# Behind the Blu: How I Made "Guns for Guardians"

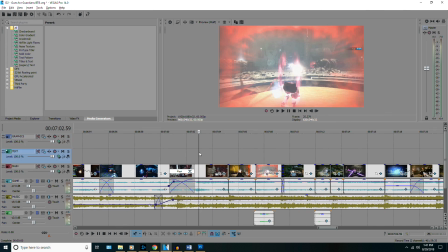23:15 And it was all very pretty. So this section was where things were very difficult.
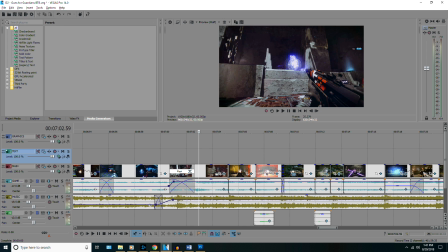23:21 I had a very specific idea that I wanted that continuous action, that origin story to unify all 3 of the character classes, and I wanted to showcase their specific strong suits. I wanted to showcase different unique aspects of the
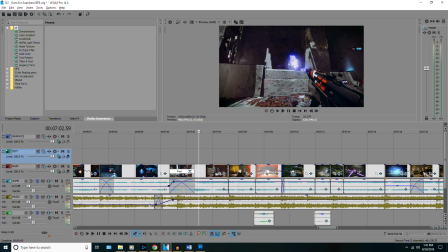23:39 different character classes while unifying them all with the origin story, and collecting a chain of actions and then editing them all together in a way that felt like there was a continuity to it. It was very tedious, it was very difficult, but in the end it worked out okay.
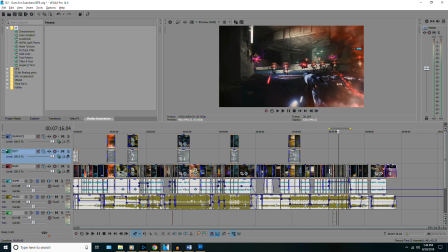23:57 I think that's gonna just about do it.
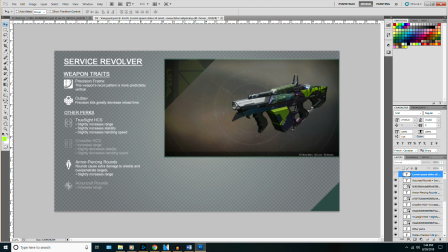24:02 The last thing that we'll do before we wrap up, I did get a question from a gentleman named Yellow Guy. He wanted to know how I make the on-screen overlays for the different weapons and their perks and traits. I do it all in Photoshop. Essentially, it's a bunch of text boxes and image icons that I got from DestinyTracker.com,
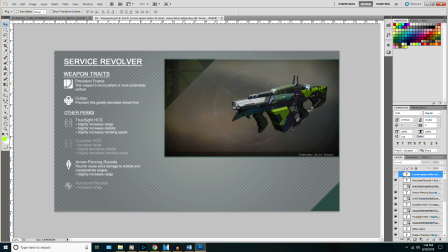24:22 and the layout is just something I came up with, and each of these text boxes are just pretty much placed on screen based on the layout that I wanted to have. All these lines look like an absolute mess. Let me clean this up a little bit so that it's a little bit more legible.
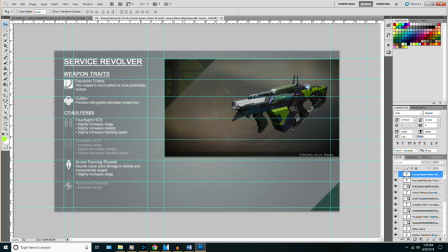24:38 Okay, there we go. That's a little bit cleaner. It's still kind of a clusterfuck, to be honest, but it's fair enough. So yeah, it's just based on a very loose grid system, because it has to change based on it changes from weapon to weapon based on how many lines of text are required to explain each perk,
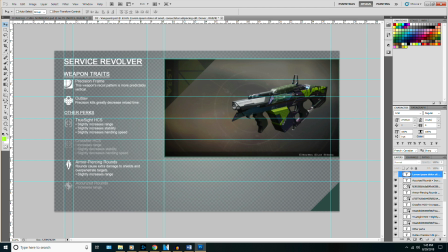24:56 and because some guns, they'll have 3 or 4 different attributes on a specific optic, and that changes the way the layout has to look. Some guns only have 1 bit of information on an optic, and it's a very flexible grid system. I move it around based on what I need, but essentially just make this in Photoshop.
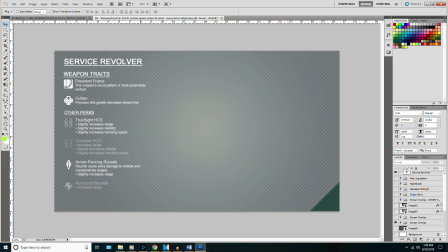25:16 If I go ahead and mute that, this is what the on-screen overlay looks like in Photoshop.
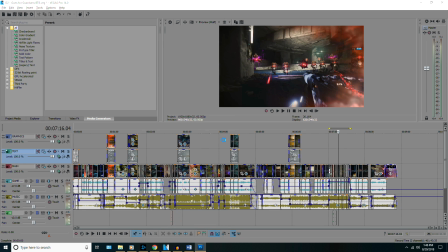25:21 Then I render it or export it, and then we bring it into Vegas Pro.
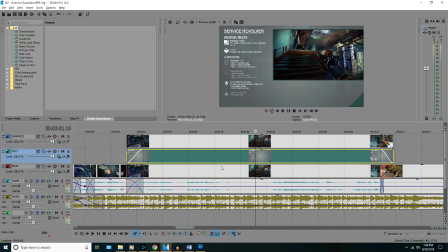25:26 We put it down, and we've got 3 different layers for video or image footage.
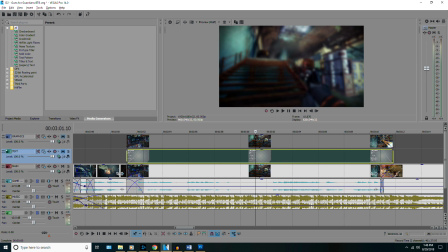25:32 So at the bottom layer, we have a blurred out video clip of gameplay.
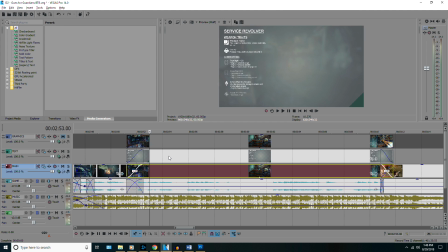25:37 In the center layer, we have the service revolver graphic, and at the top layer,
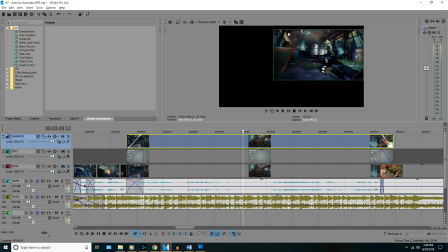25:43 we have, if I mute the other ones, we can see it's just a box with the gameplay footage.
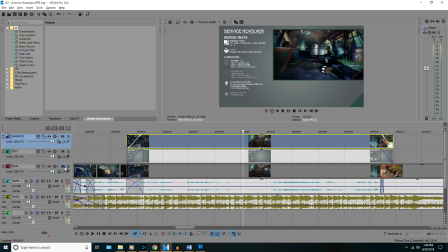25:48 And when we have all the different layers together,
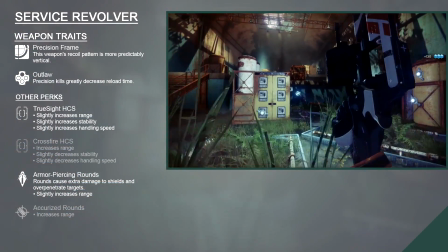25:51 we see the finished product is this section of gameplay with the service revolver information off to the side.
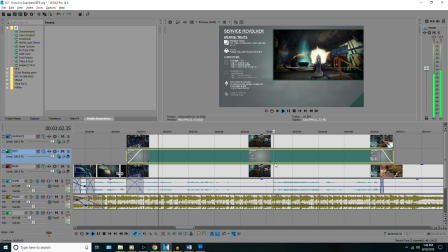25:57 So we can see all of the perks in action as they're being talked about and as they're being used in game. And just a subtlety that you may or may not have noticed,
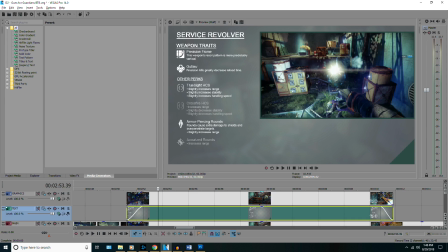26:07 but the perks that are currently active on the guns are at a higher opacity than the perks that are inactive.
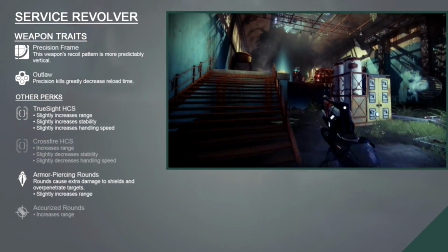26:14 So for the service revolver, the clips on screen, all of them, I am using the True Sight HCS and armor piercing rounds.
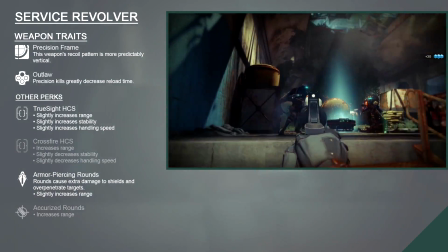26:23 And the Crossfire HCS is a lower opacity, so it's a little bit harder to see.
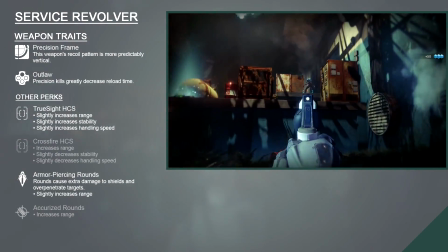26:30 And same goes for the accurized rounds, because they're currently not in use. So that's just it's a subtlety that you may or may not have noticed.
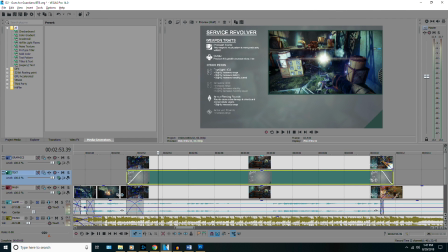26:37 It's just graphic design stuff to convey information or whatever.
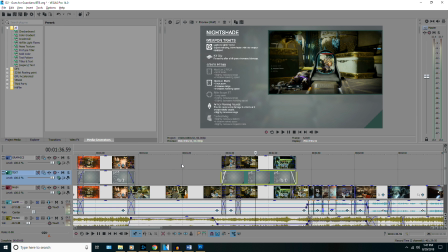26:44 But yeah, that's the gist of it. It's not an official how-to Photoshop guide or how-to Sony Vegas guide,
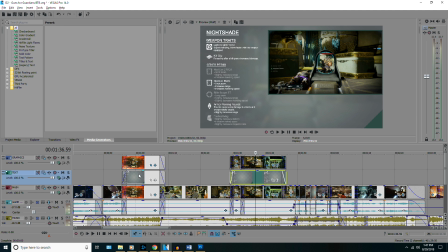26:51 but yeah, that's the gist of how it was made, and that's how I've made all of the different on-screen graphics for the different guns. So yeah, that's gonna be it, man. We did it.
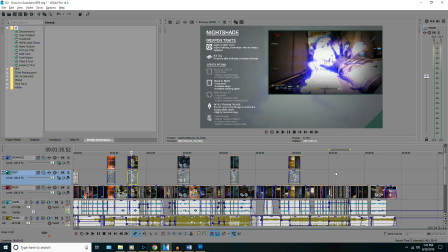27:03 We finished the first season of Foundry Favors, and it was really fun and exciting, and I especially enjoyed the origin story bit.
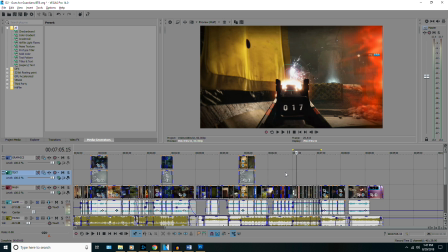27:11 It was a lot of fun to
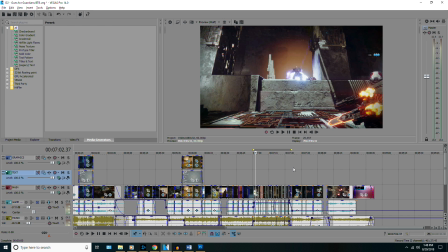27:14 tell that story of a gun that's trying its hardest to stay relevant and is trying to whoop ass and make a name for itself, even though it's got these flaws to it.